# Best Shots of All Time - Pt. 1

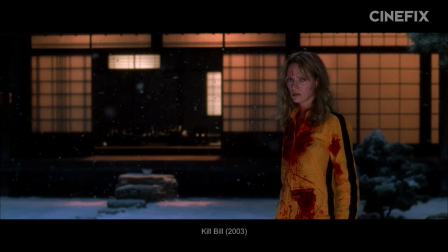Kill Bill and Crouching Tiger use it to combine a character's inner rage to the lethality of their bodies.
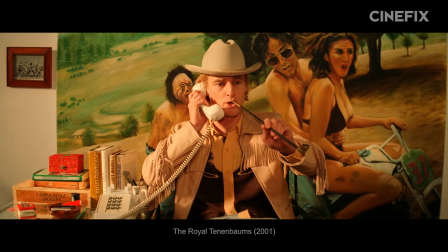The Royal Tenenbaums uses it to introduce characters through both their spaces and their person.
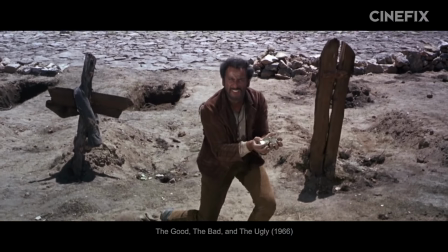Gene Dealman innovates by excluding the head. The Good, the Bad, and the Ugly by shooting through a noose, Shawshank through a tunnel.
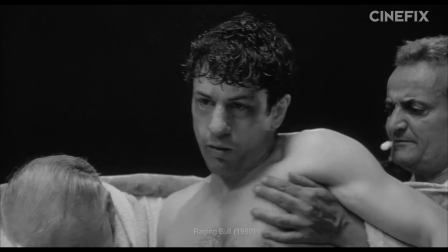However, for our third pick, we're rather partial to a medium shot in Jake LaMotta's final fight with Ray Robinson from Raging Bull.
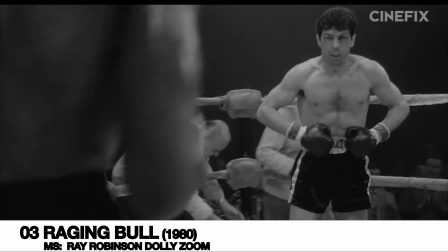Come on!
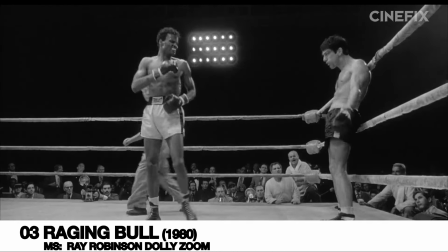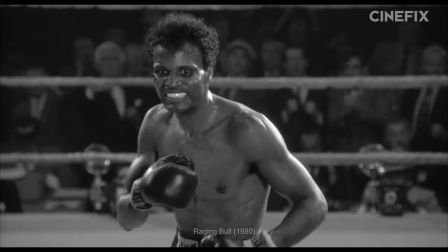What are you standing for? Robinson, apparently tired, punched with a fare thee well and rocked Jake LaMotta right to the heel.
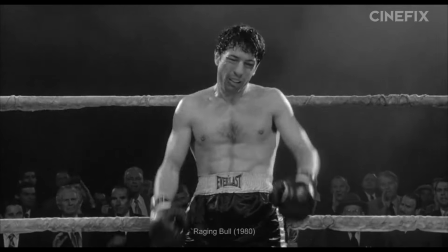Come on, Ray.
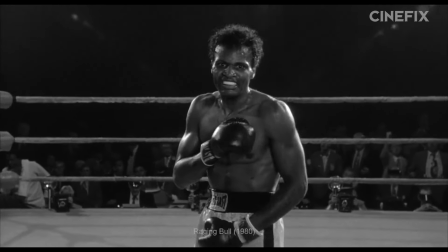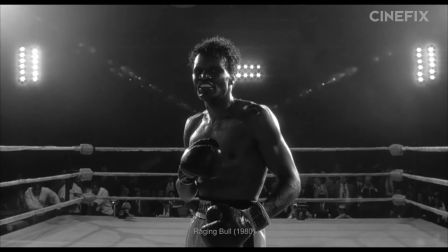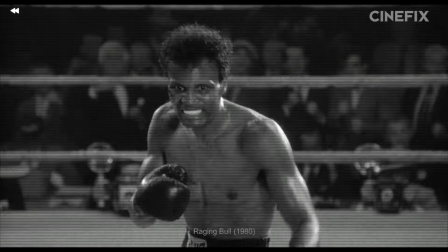At a low point in his life, in one of his final fights, LaMotta practically begs for punishment.
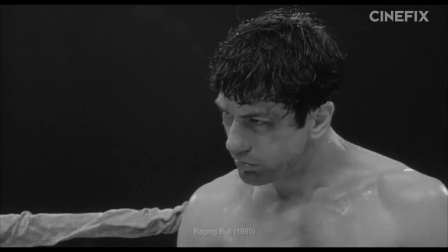And just before he gets what he asks for, the film slows. It exhales.
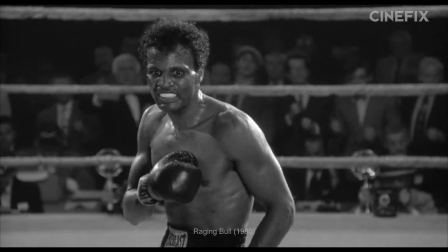It coils itself up quietly, and first we get this medium shot, and then we get this one.
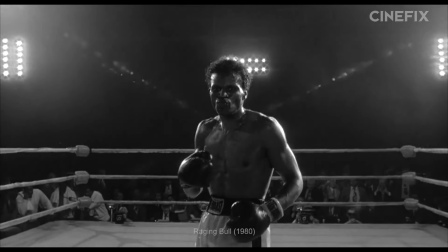And here, everything shifts. The crowd goes quiet, recedes into the darkness, Robinson looms closer, the lighting intensifies,
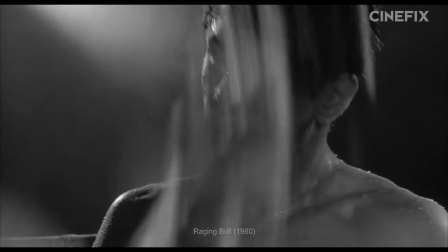we hold our breath, and then the pot boils over and it explodes. This shot is absolutely terrifying, utterly affecting.
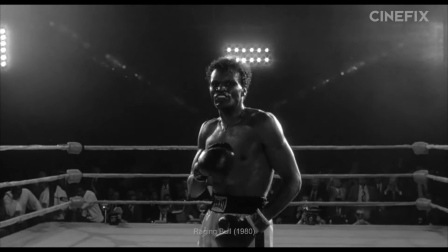We feel a shift come over the film as it comes over the imagery and know that something is coming.
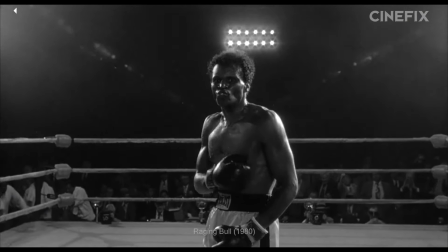And what's particularly awesome about it as a medium shot is that Scorsese engages in that dynamic between person and environment that we've been talking about.
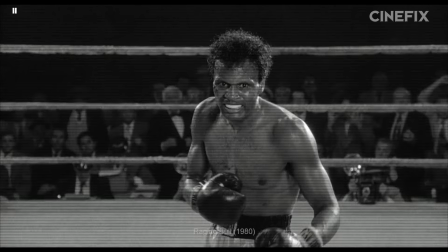He is actively and conspicuously playing with the relationship between them. And he does that with a dolly zoom, which you might be familiar with from Jaws and Vertigo.
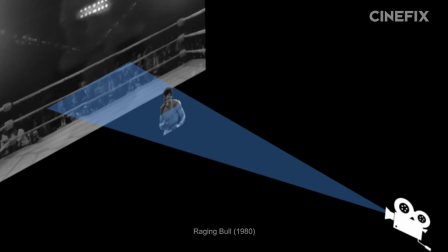It involves changing the focal length of the lens by zooming while moving the camera to keep the subject the same scale.
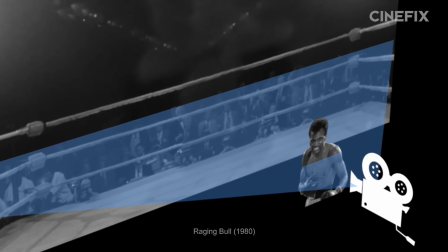The result of moving in while zooming out is that the background changes with respect to the subject.
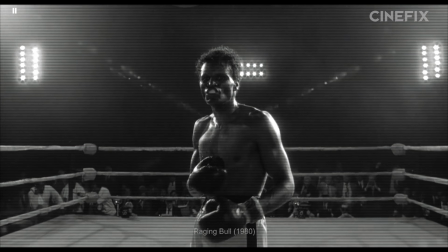And by doing this in a medium, Scorsese creates a perfect relational shot.
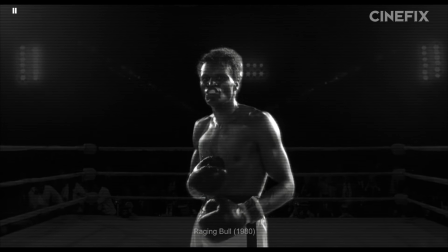We can see Robinson's position, the physicality necessary for fighting, and most of all, his expression.
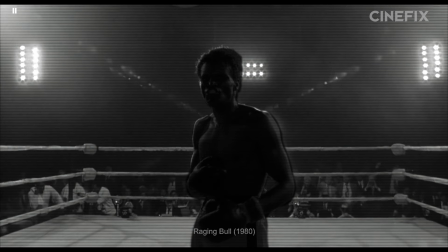But we can also see the ring around them as it becomes cavernous and vast and hollow and utterly barren.
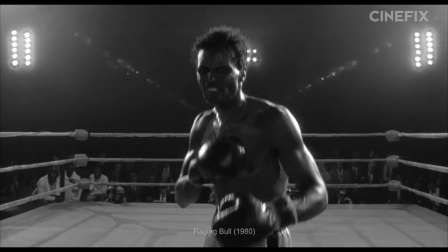The men are alone out there, swallowed up by the ring, and we can see how they feel about it, or in this case, how they feel in spite of it.
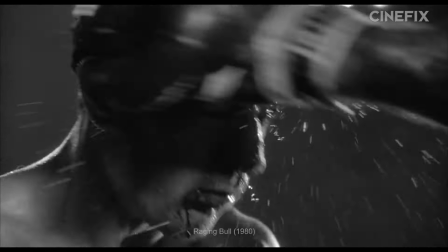All rage and hate and loathing and violence surrounded by an uncaring void.
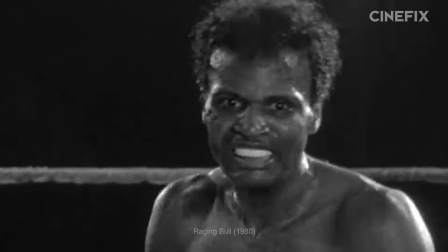The moment has almost teleported them to their own plane. In a close-up, this shot would lose its context, its intentional sense of distance from the world outside the ring.
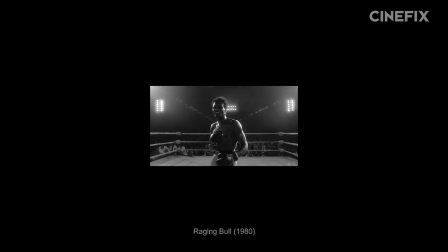In a long, we would lose the emotion, the detail of their faces, the powerful and potent,
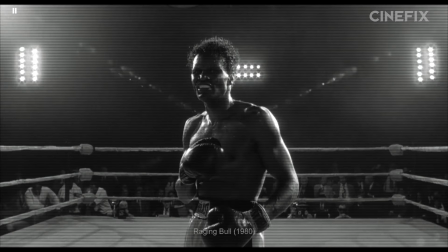twisted humanity, which is why this is a great example of a medium shot at its best.
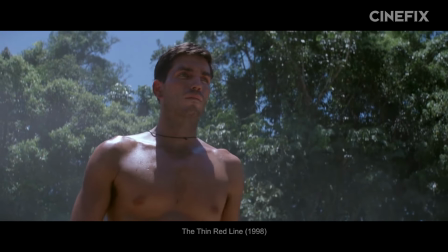Before we move on to our next slot, we want to mention a couple shots we're skipping over.
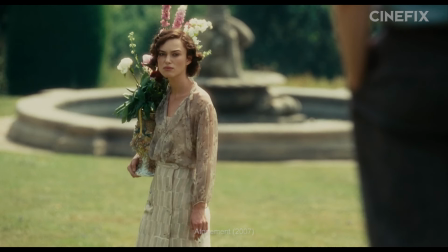The intermediaries, the gradations between close and medium and long.
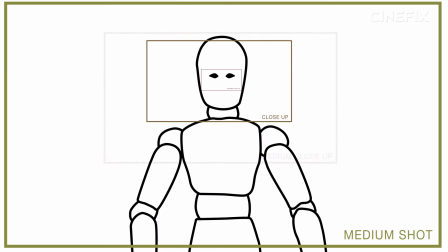These are the medium close-up and the medium long shot. The medium close-up is approximately a bust, nips up if you will, and the medium long cuts a person somewhere around mid-thigh.
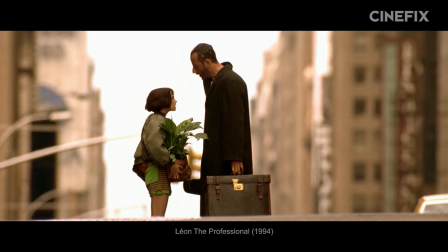And we're going to make a controversial claim without any real evidence to back it up here,
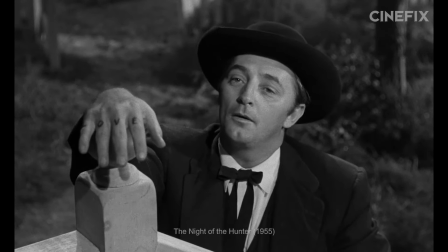but we don't think these shots are really functioning in any essentially different way than the close, wide,
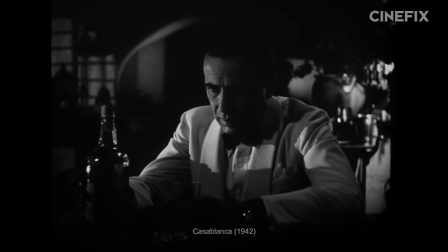or medium. They just move the focus to different elements at different proportions.
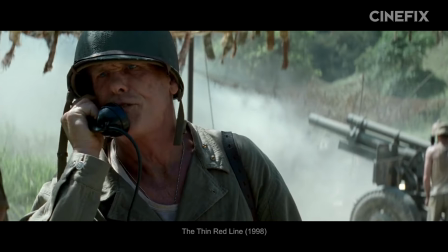The medium close is most notable for being a close-up that's holding back, keeping a little in the tanks in reserve for later so that the real close-up can hit like a gut punch in context,
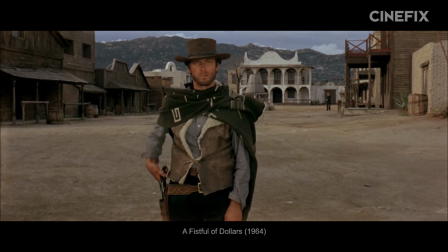which is good. There's a use for that, just not a spot on this list. And the medium long is pretty much a medium shot that, as legend has it,
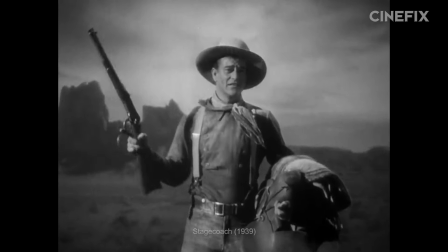was popularized in the mid-20th century around the time when westerns were at the peak of their popularity, in order to include the hip-holstered guns,
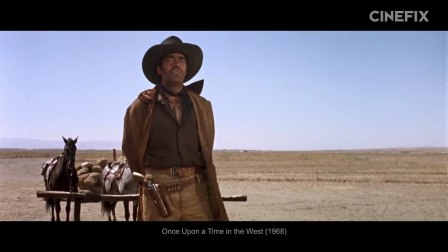especially for duels, which is why it's often referred to as the American shot or the cowboy shot.
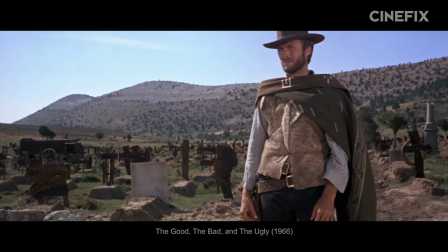So if we had to pick a medium long for a slot, we'd pick one of these from The Good, the Bad, and the Ugly. But we don't, so we aren't.
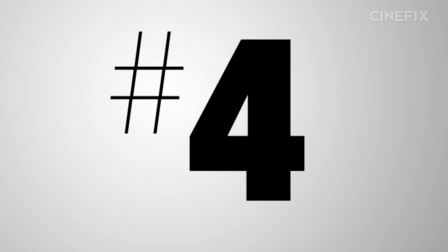So you'll take your honorable mention and like it, Leone. Moving on. For our next actual category, we're looking at the extreme close-ups.
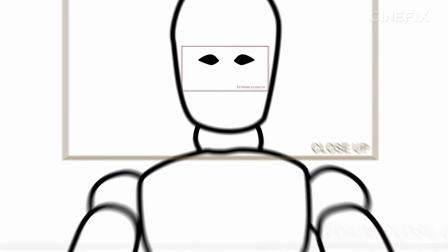They're shots that are so tight they can only fit a feature or two on screen at a time.
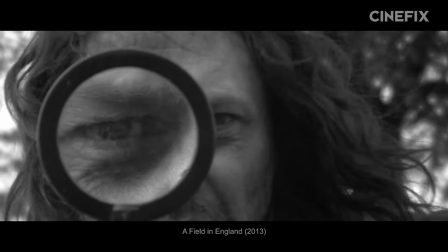Where the close-up focused us on nuances as if we were intimately observing a person, an extreme close-up takes it a step further, as if we were observing them clinically.